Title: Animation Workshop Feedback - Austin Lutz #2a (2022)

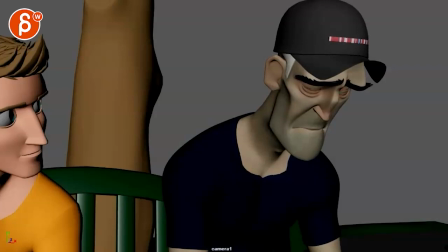3s all right let's play some full here is sound you have no idea what it's like to be a coward
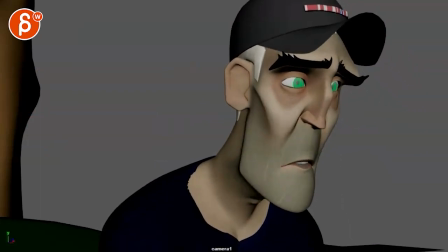11s see these horrors and do nothing you have no idea what it's
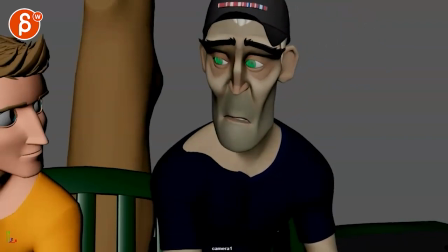17s like to be a coward all right all right so hold on let me make this in closer there you go i would
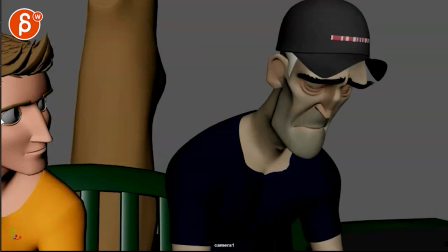23s
probably i know we're going back and forth on this but he's just on the edge of that eye i think it will probably be okay to bring him in just a bit more just getting you know the eye is actually fully in there just kind of uncomfortable unless you would go something like
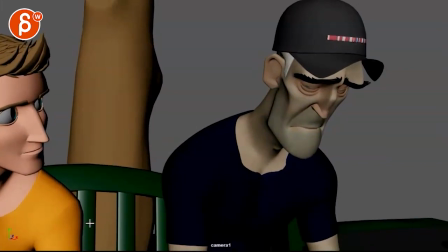40s
this but again it just feels slightly uncomfortable there so i would just bring him in just a bit more and it helps and then and if you want to get out of this
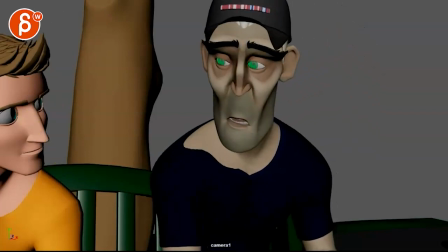48s
responsibility even more while this whole shot is happening you could have like a slight
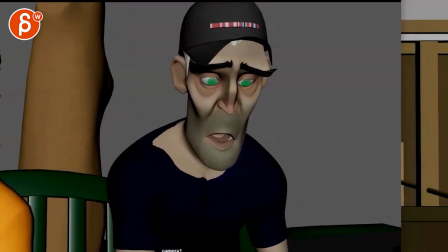57s
slight pan over you know i mean that could be something that could be done afterwards with the
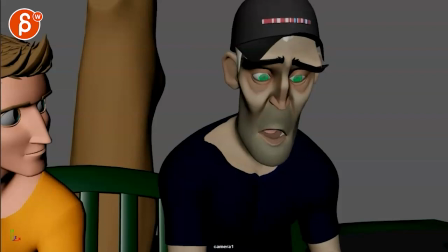63s
camera now animation wise there are two things you have no idea what it's like to be a coward
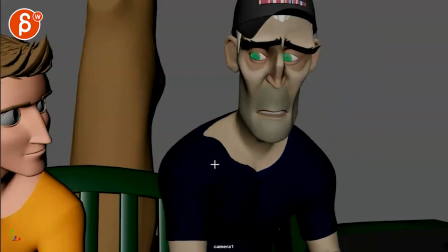73s
there's something where like the mouth is just a bit too turn the sound off it's it's very broad in terms of when he talks in terms of
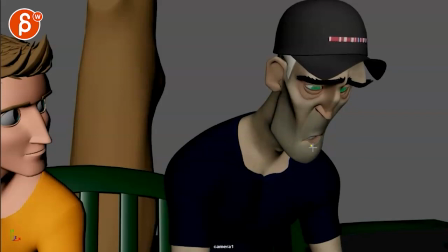81s
how low hello can you go like how far down you go with the jaw especially when you come back up to end on the linear key it just makes it very poppy and chattery same thing here you open and it
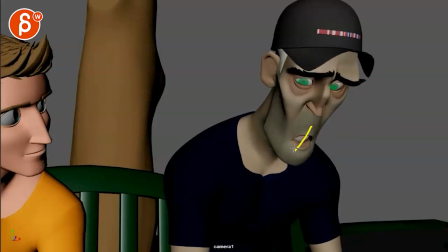96s
actually i've never animated with this guy this feels more like a translate than a rotate but
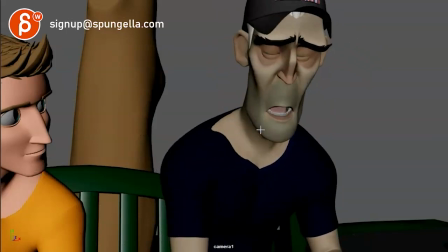102s
it's it's still it's it's fairly broad and especially here it gets into very poppy things when you have something this wide and
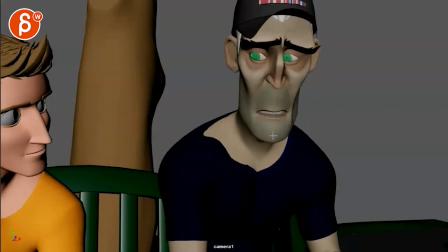109s
then closes over one frame
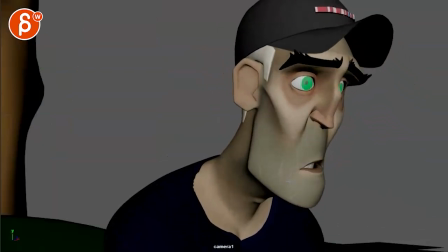114s
and it's the same thing here like this this just gets really big this is more like someone yelling but given his energy like you're like within like this and halfway this realm
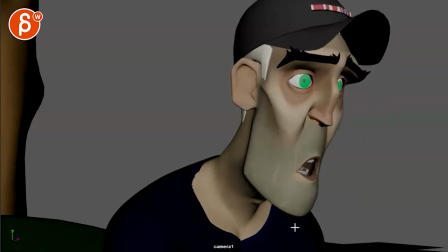128s
and again you just especially something that prominent you don't want to go down and hit a linear key especially
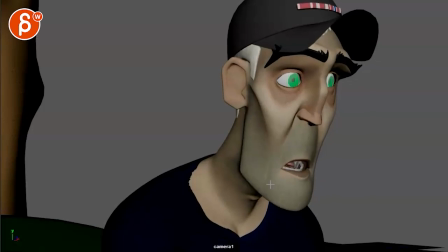136s
here it gets really fast and poppy like this is a one frame pop turn again it's just maybe supposed to be enveloping but it just looks like it's a translate
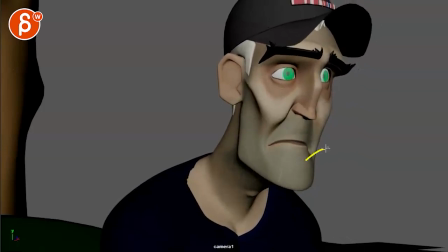144s
versus a rotate it's just kind of weird it just goes too too far in the up and down and then the other thing
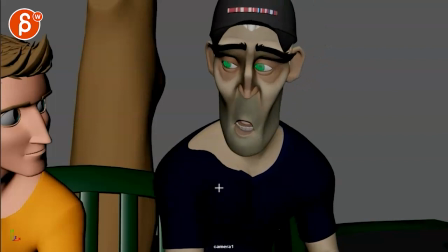152s
is it It seems very hiccupy in what the chest and the head are doing. Like it is rr, rr, rr, especially through here and you can track the nose if I go onion skinning here and I know there's a rotation in the head as well so it's not just the body here.
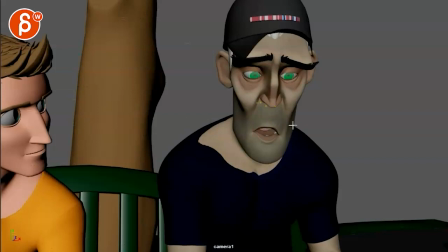169s
Oops, that was, that was some lazy tracking on my end.
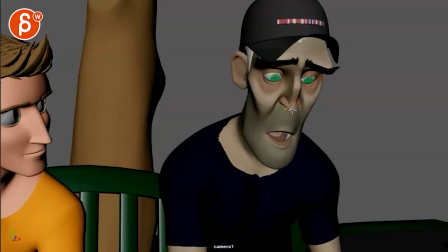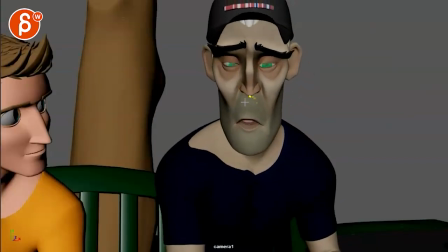183s
So you can see here, just the way this
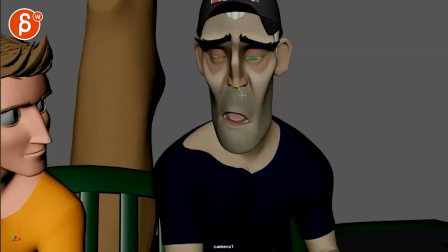191s
is so boring to watch, but something you have to do on your end as well, drag all this and you can kind of see the speed changes and the kind of the up and downs of that nose, it just gets very messy and dirty.
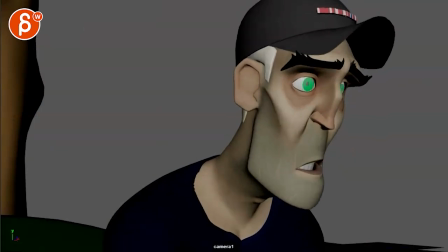207s
And it's the same thing here, and sometimes it's more visible when you scrub,
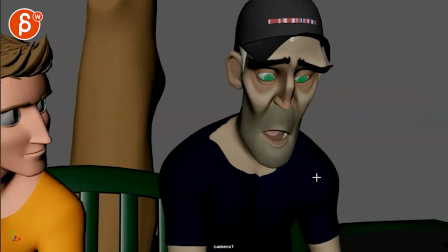210s
but for you as you test and you go fast you can see it too but for instance here as
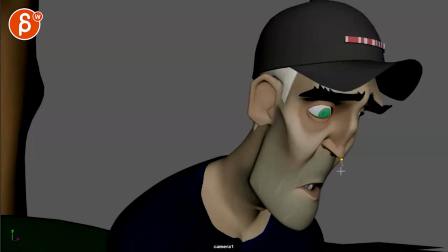216s
that nose goes up we go up and up and then we hit that wall now we play this in real
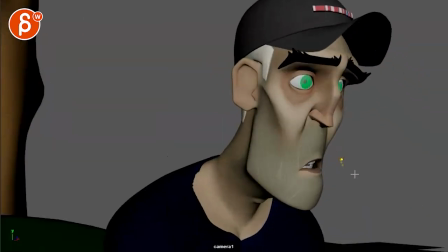221s
time so
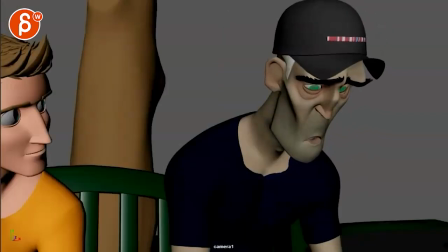224s
that to me is the biggest thing a lot of hard edges in terms of what the head is doing even on the down here right there you
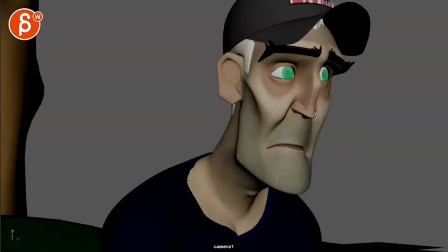231s
can see how track that part was trickier awful tracking BAM this really hits this invisible wall right there.